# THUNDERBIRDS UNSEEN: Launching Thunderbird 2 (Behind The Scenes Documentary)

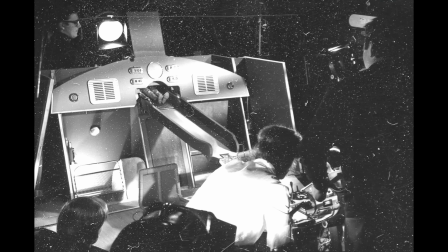[4:07]
And now it's time for Virgil to enter the giant transporter craft, for which you get 2 versions.
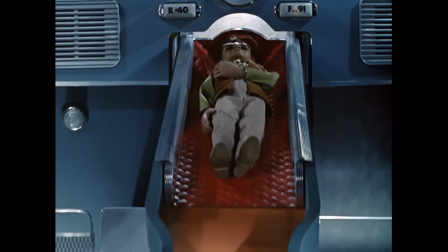[4:13]
This one, used most of the time, and this one, where a piece of bracing for the set accidentally makes it into the shot.
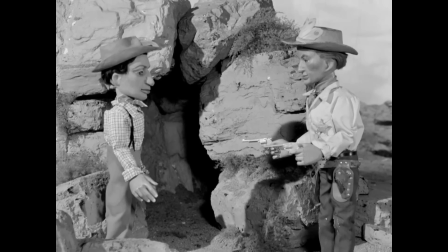[4:20] We've done like you said, ain't we? Put blocks in and sheared it up.
Virgil's arrival into his chair completes with a shot of his legs, and the chair folding into position.
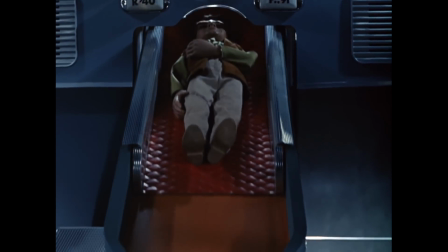[4:29]
Whereas Perils of Penelope presents us with this back-breakingly fast variation.
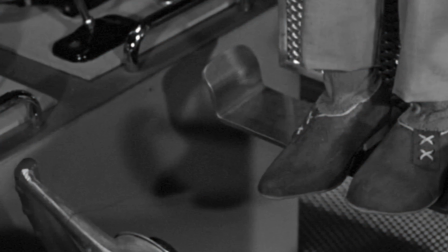[4:33]
We can see a wire on the foot of the chair here, and as wires cannot push, only pull, this shows that the cockpit arrival was filmed in reverse.
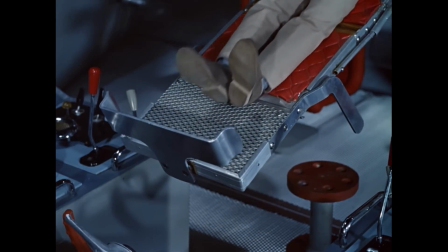[4:41]
So if you were watching on set at the time, this is what it would have looked like. Virgil's chair, with the help of another wire, now folds into position.
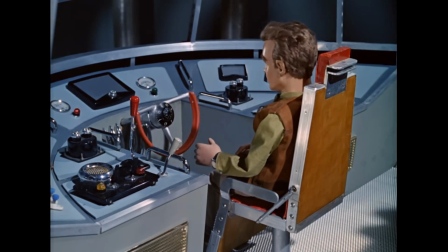[4:49]
We then cut to a close-up of him pulling a lever which causes the simultaneous slide retraction and the extension of the yoke.
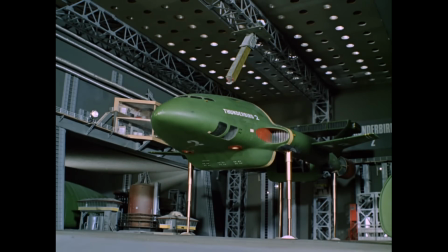[4:56]
The slide then disappears back through the opening, and it's only in Trapped in the Sky that we see the chute retract in the model shot. which is probably reverse footage.
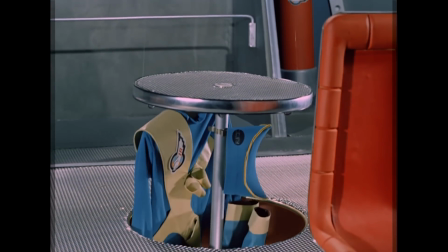[5:04]
The arrival of Virgil's uniform into the cockpit was apparently a late addition, as it was felt he gained his uniform from nowhere.
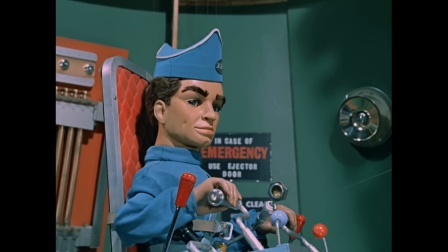[5:11]
This doesn't appear to have been much of a concern for Scott in Thunderbird 1 though, even though his uniform was mentioned in the original scripts.
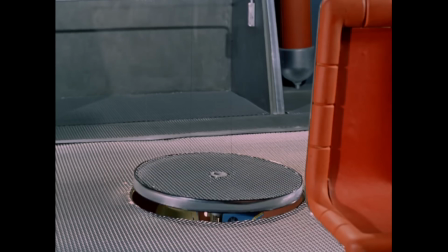[5:17]
Amongst Virgil's many talents, it appears that he's a master of the comedy quick change, as seen in these successive shots in Vault of Death.
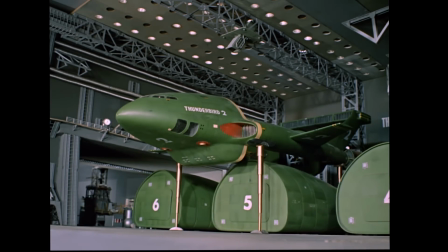[5:27]
And now it's time to select the pods. There were, as every child knew, 6 pods which could be loaded with an array of exciting equipment.
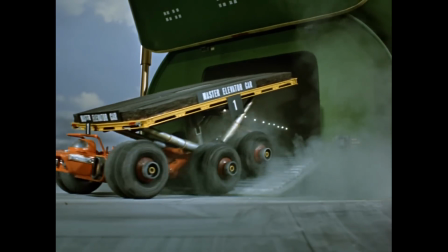[5:35]
Pod 3, the elevator cars. Pod 4, Thunderbird 4.
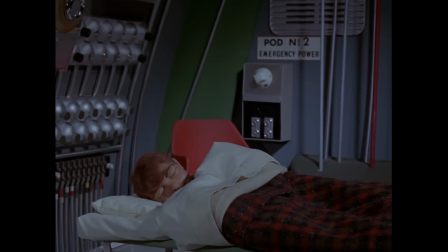[5:41]
Pod 2, a bed. Yes, the possibilities were endless.
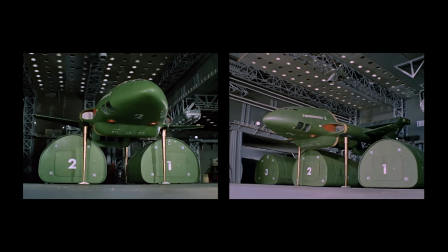[5:45]
The arrival and selection of the pods was shot from 2 angles, with variants where each pod was selected.
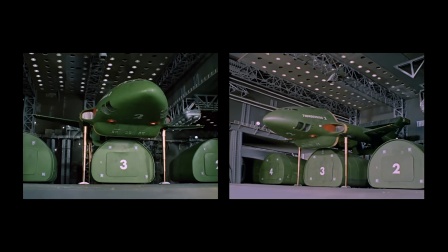[5:51]
Possibly not the most exciting day's filming, admittedly. We then get a brief shot of Virgil pressing a button to begin lowering onto the pod,
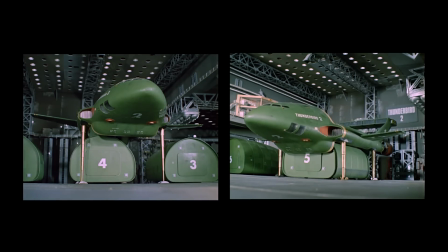[6:00]
at which point the distance between the pods magically widens to allow the wings free passage.
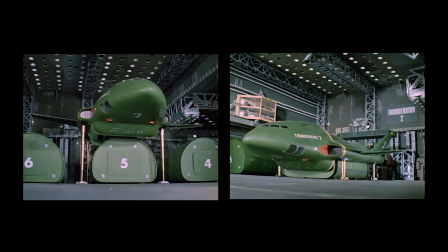[6:06]
Once again, evidence that shots could be framed on individual merit rather than with an eye on continuity.
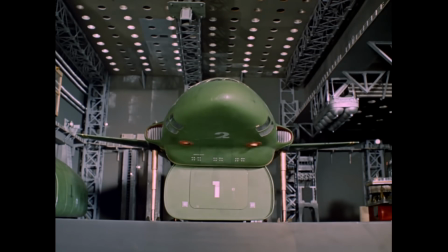[6:12]
Although it's nominally used in the series, there is the odd one out, or should that be, the odd 2 out.
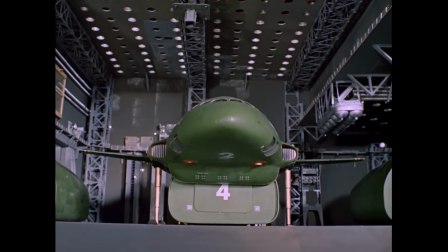[6:17]
We never see Pod 2 being selected in the series.
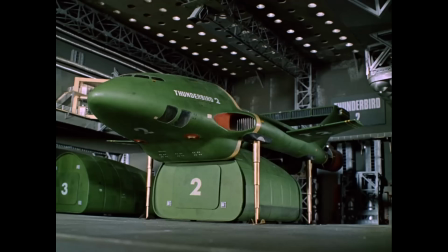[6:21]
Well, that is, not until we did the 2015 adaptation of the mini-albums, where we gave it its brief moment of stardom.
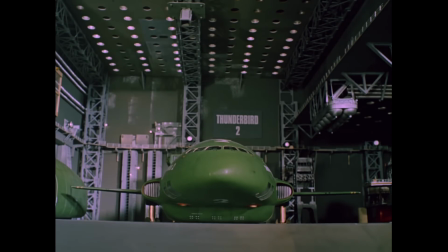[6:28]
A couple of times in the series, in Edge of Impact and Security Hazard, we get shots of Thunderbird 2 at rest on the pods, but this appears not to have been factored into the original shoot,
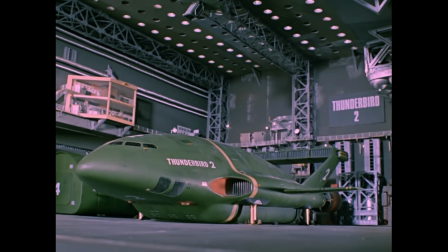[6:38]
as these shots are but a few frames looped from the end of the lowering sequence.
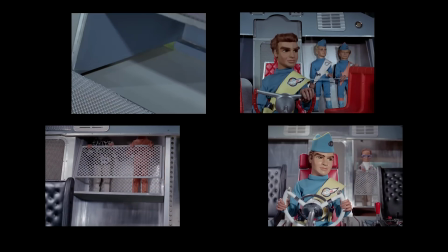[6:42]
The passenger lift could occur at any point during this sequence, floating in from God knows where.
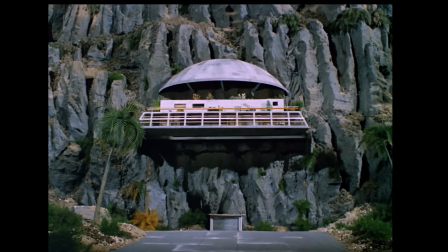[6:48]
Now we go outside of the hangar and see the rock face descend.
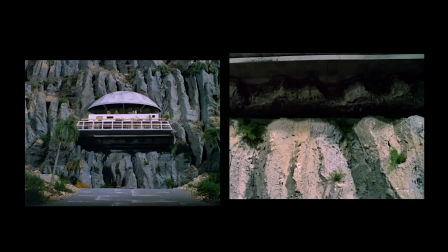[6:51]
In the series, this comes, as so often for editing purposes, in 2 versions, a long shot and a close-up shot.
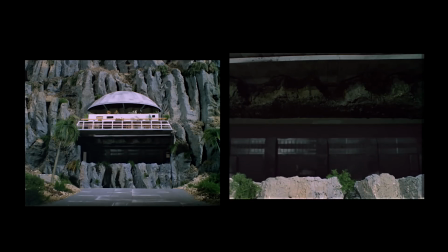[6:58]
The editor would choose the moments he needed for the action to flow dynamically.
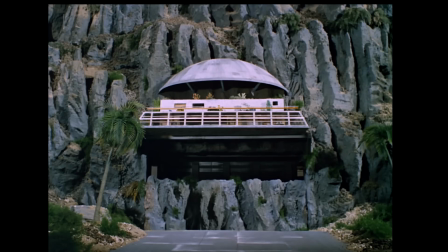[7:03]
But if we piece some of these selections together, we get the entire descent of the rock face and metal interior door. Because Pod 3 was selected in Trapped in the Sky, for which all this footage was originally shot,
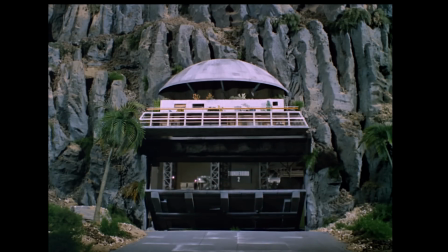[7:15]
it means Pod 2 is always on the right-hand side of frame, no matter which pod is selected in other episodes.
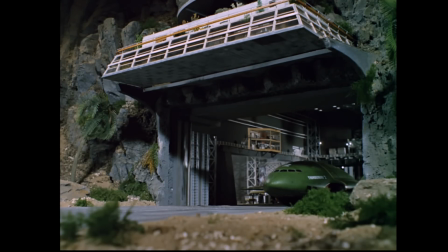[7:21]
And then we hear for the first time the familiar whir of Thunderbird 2's engines.
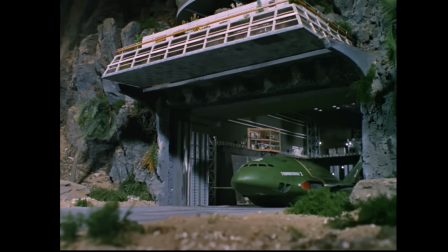[7:25]
The sound effects were a key component of Thunderbirds, giving credibility and weight to these fiberglass models on wires.
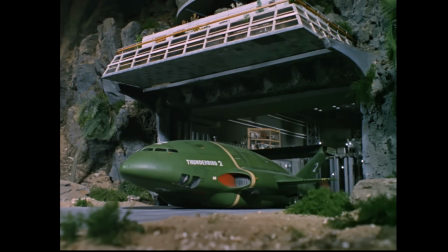[7:31]
Many of AP Films' sound effects were brought in from outside libraries. However, John and Jean Taylor also provided a number of effects.
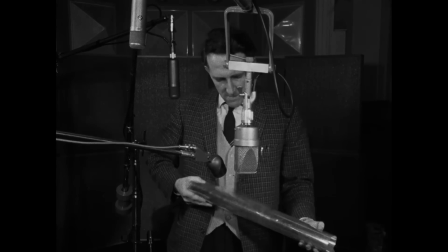[7:39]
John went to Little Rissington Airfield during production of the Super Mario Nation shows and recorded a number of dynamic,
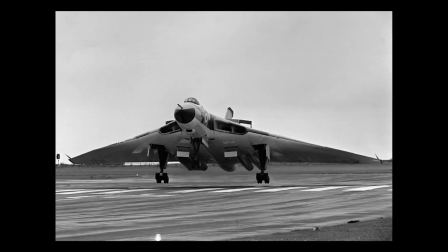[7:46]
real-life aircraft sounds, from exciting planes of the past, such as the Vulcan and Comet.
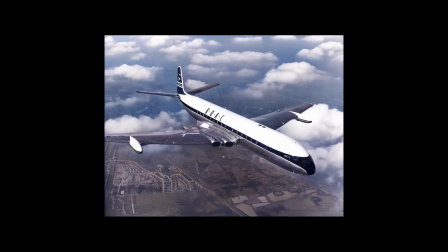[7:52]
This is a Comet 4 taxiing past.
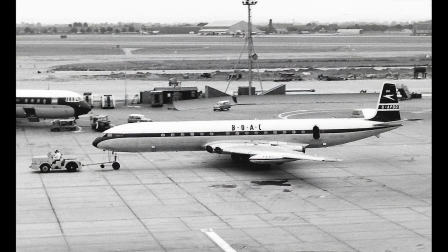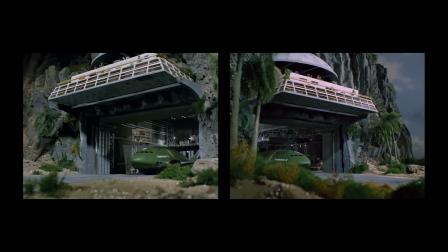[8:01]
Thunderbird 2 exiting the hangar was shot from left and right. Again, these shots are run at variable lengths in the series.